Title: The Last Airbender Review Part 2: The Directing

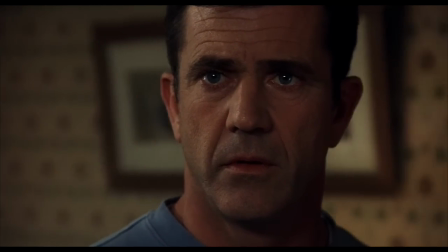So the scene is about Mel Gibson's character regaining his faith, and we watch him as he realizes that everything that seemed random before has all been part of a plan, preparing him for this encounter.
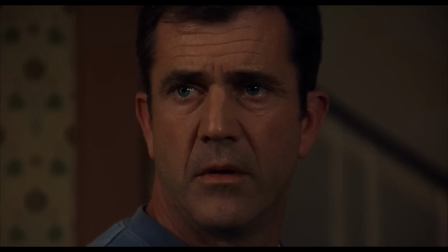But in order to sell that idea, we've got to wait for Mel to look around the room at each individual object in real time.
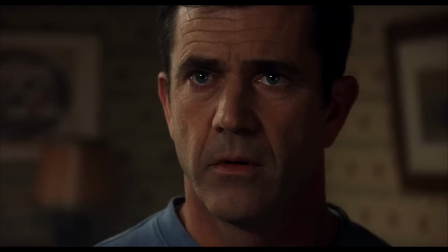The alien, the water, the bat. It's not so much a fight as it is a staring contest.
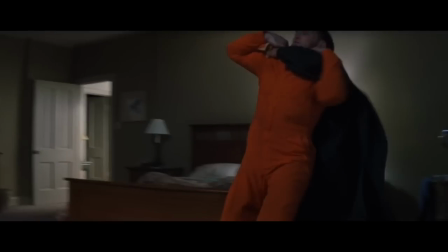In Unbreakable, a film about a superhero, the only action is this shot of Bruce Willis strangling a guy.
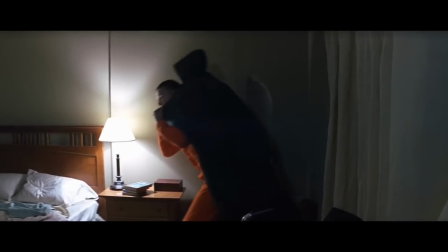Again, Shyamalan's style actively involves avoiding action scenes.
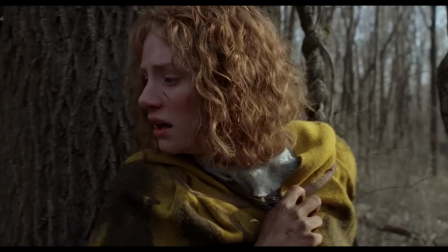In The Village, Bryce Dallas Howard getting chased in the forest is unintentionally comical because he couldn't be bothered to film at night.
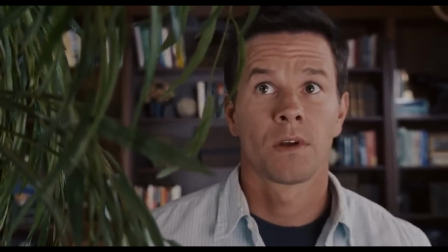And it's almost like he invented the entire story concept of The Happening so that he wouldn't have to do action scenes, since the bad guys are, you know, plants.
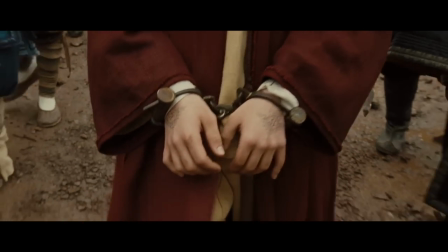Yeah, that happened. In The Last Airbender, the first real action beat is in the Earthbender prison, and everyone knows how dumb this scene is.
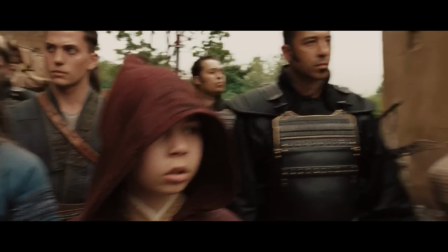The earthbenders should bend their way out of the prison, but they don't because they're depressed, I guess.
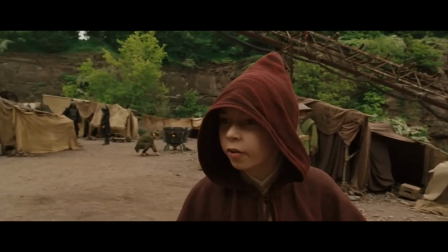Why are you acting this way?
That guy knows what I mean. But whatever, that's not even the worst part about this scene.
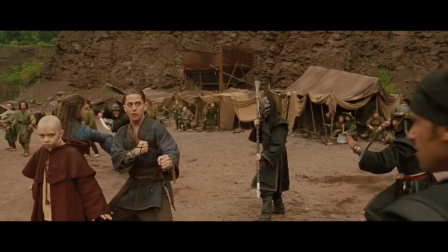Every element of the action is frustrating. The special effects, the choreography, and the cinematography.
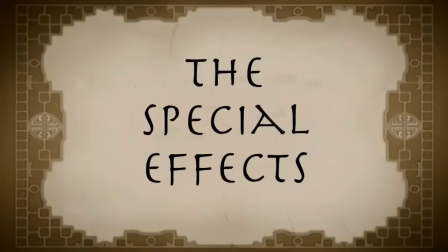Let's start with the special effects.
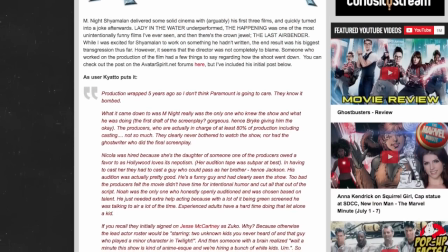In 2014, someone claiming to have worked on the film made a forum post on Avatar Spirit detailing some of the behind-the-scenes drama with the film.
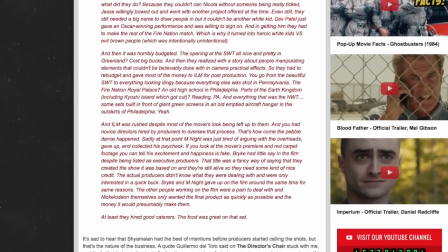Now I'm not going to take anything posted anonymously on a forum at face value, but here's the argument in a nutshell.
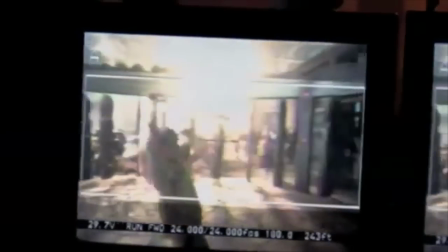The poster says that even with the 150 million dollar budget, the production just didn't have enough money.
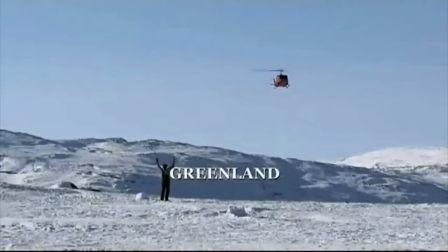The opening of the film, shot in Greenland, was very expensive,
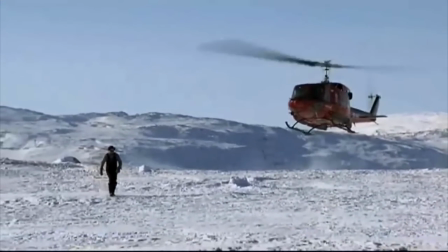and the film was rebudgeted afterwards when they realized that the bending scenes couldn't be done with practical effects.
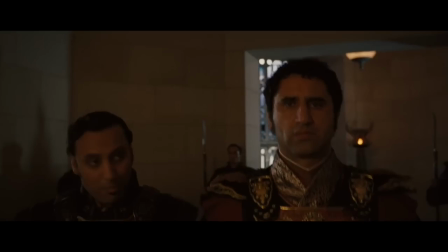No duh. So the rest of the film was made in and around Philadelphia. This is apparently a high school, and the Earth Kingdom is in Reading, Pennsylvania.
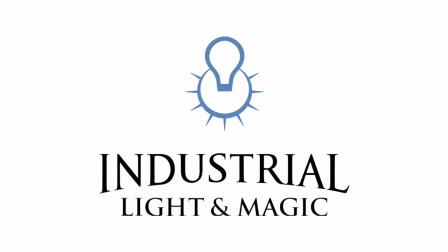The Northern Water Tribe was filmed inside an old aircraft hangar. The studio then handed most of the budget over to Industrial Lights and Magic to do all of the special effects,
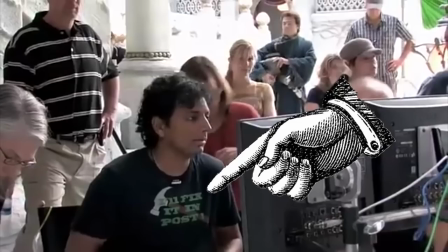but then didn't give them enough time to do the work, as they wanted to rush the movie into the theaters and make a quick buck off the name recognition.
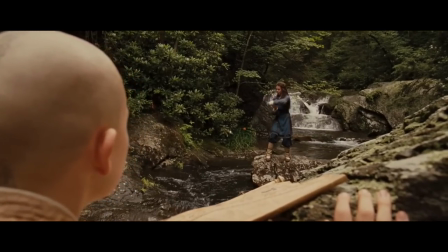Which is why you end up with scenes that don't have any bending effects in them when they clearly should, and why this guy shoots a tiny pebble.
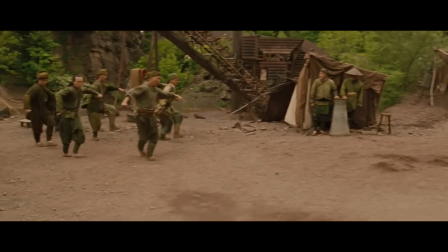But from where I'm sitting, even if there were budget problems with the special effects, they'd still be dealing with footage that included a silly six-man synchronized dance. Anyway, let's talk about the choreography and the cinematography. The action scenes actually have the same problem that the writing does.
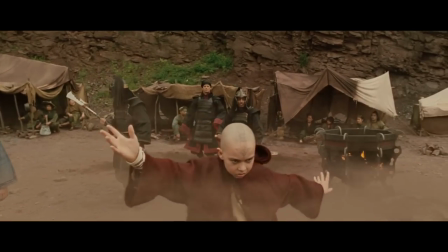It's only able to communicate a single idea at a time.
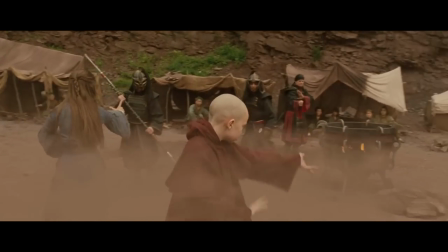The camera swoops around, but you only ever get the feeling that one person is actually moving and that everyone else is just waiting for their turn, waiting for the camera to come to them.
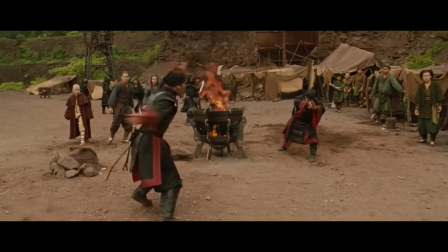Like, what's that guy doing in the background here? This guy shoots fire while everyone else in the background waits, and then they shoot a rock and Aang is just standing there.
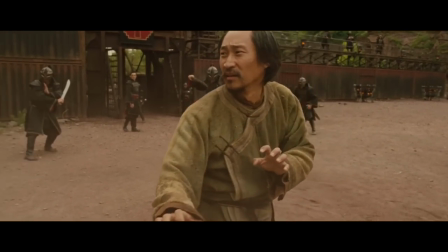There's no thrill to the cinematography, no focus, because Shyamalan insists on filming action in one long take.
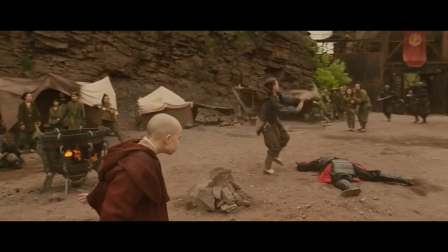There's two stories going on. You've got the main characters versus firebenders, and then there's the earthbenders versus firebenders.
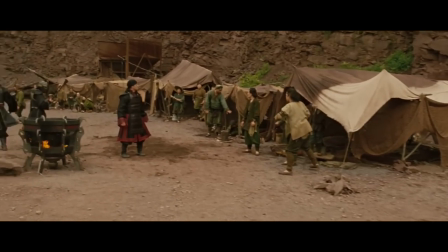But because of the nature of the long take, we can only look at one at a time, so the other just awkwardly pauses until we get to it.
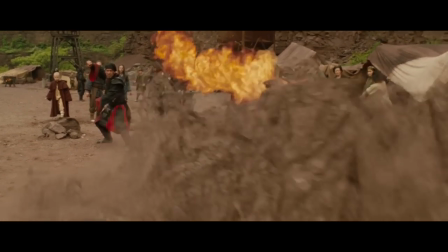Having them play out at the same time and editing them together like every other action scene would be way more natural.
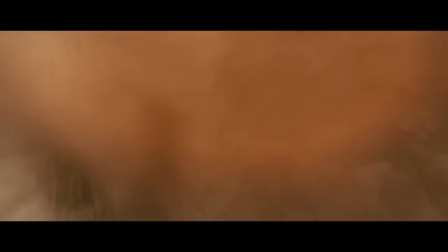But again, this is Shyamalan. It's Shyamalan Hallmark, and he almost can't help himself from doing it.
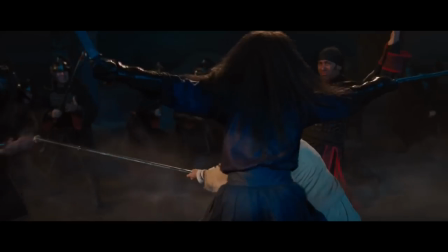Seriously, every action scene is done in a long take. I do think that this one from later in the film is better though,
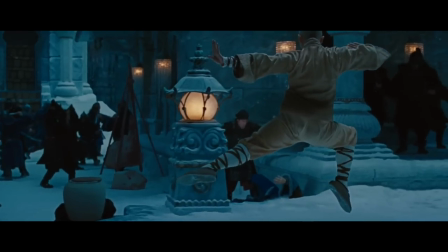because at least we're following one character and things are still happening in the background, but the problems are even worse in the blue spirit rescue scene.
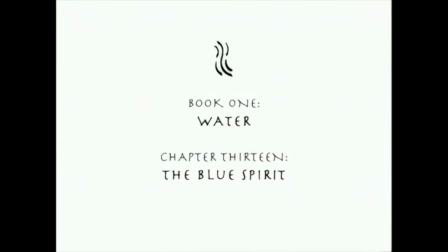Now, the blue spirit is one of my favorite episodes of the TV series.
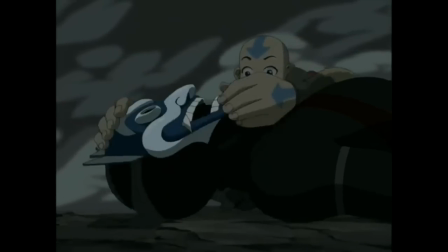It's the one that makes you really recognize that there is more to Zuko than we've been led to believe, and it makes you want to see Aang and Zuko work together one day.
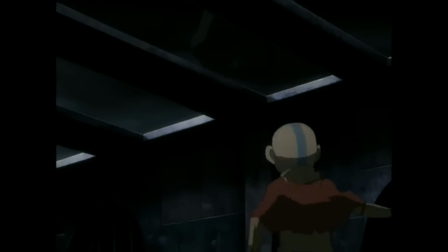Everything about the episode reinforces this. Just take a look at this escape scene and let's count how many times they save each other during the fight.
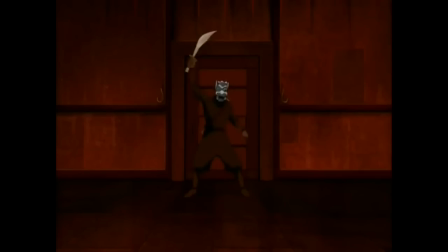So to start things off, Zuko shows up to rescue Aang in the first place, so plus one for him.
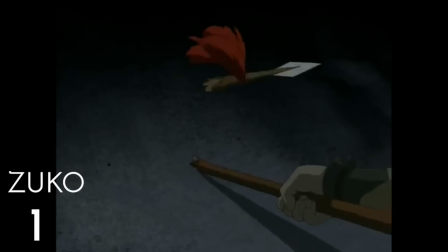Then it looks like Aang could escape pretty easily, but Zuko gets in trouble, so Aang goes back to help him.
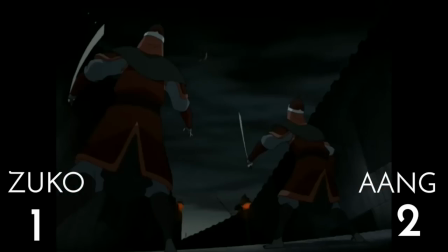Aang throws the blue spirit onto a wall. Aang helicopters across while Zuko deflects four spears.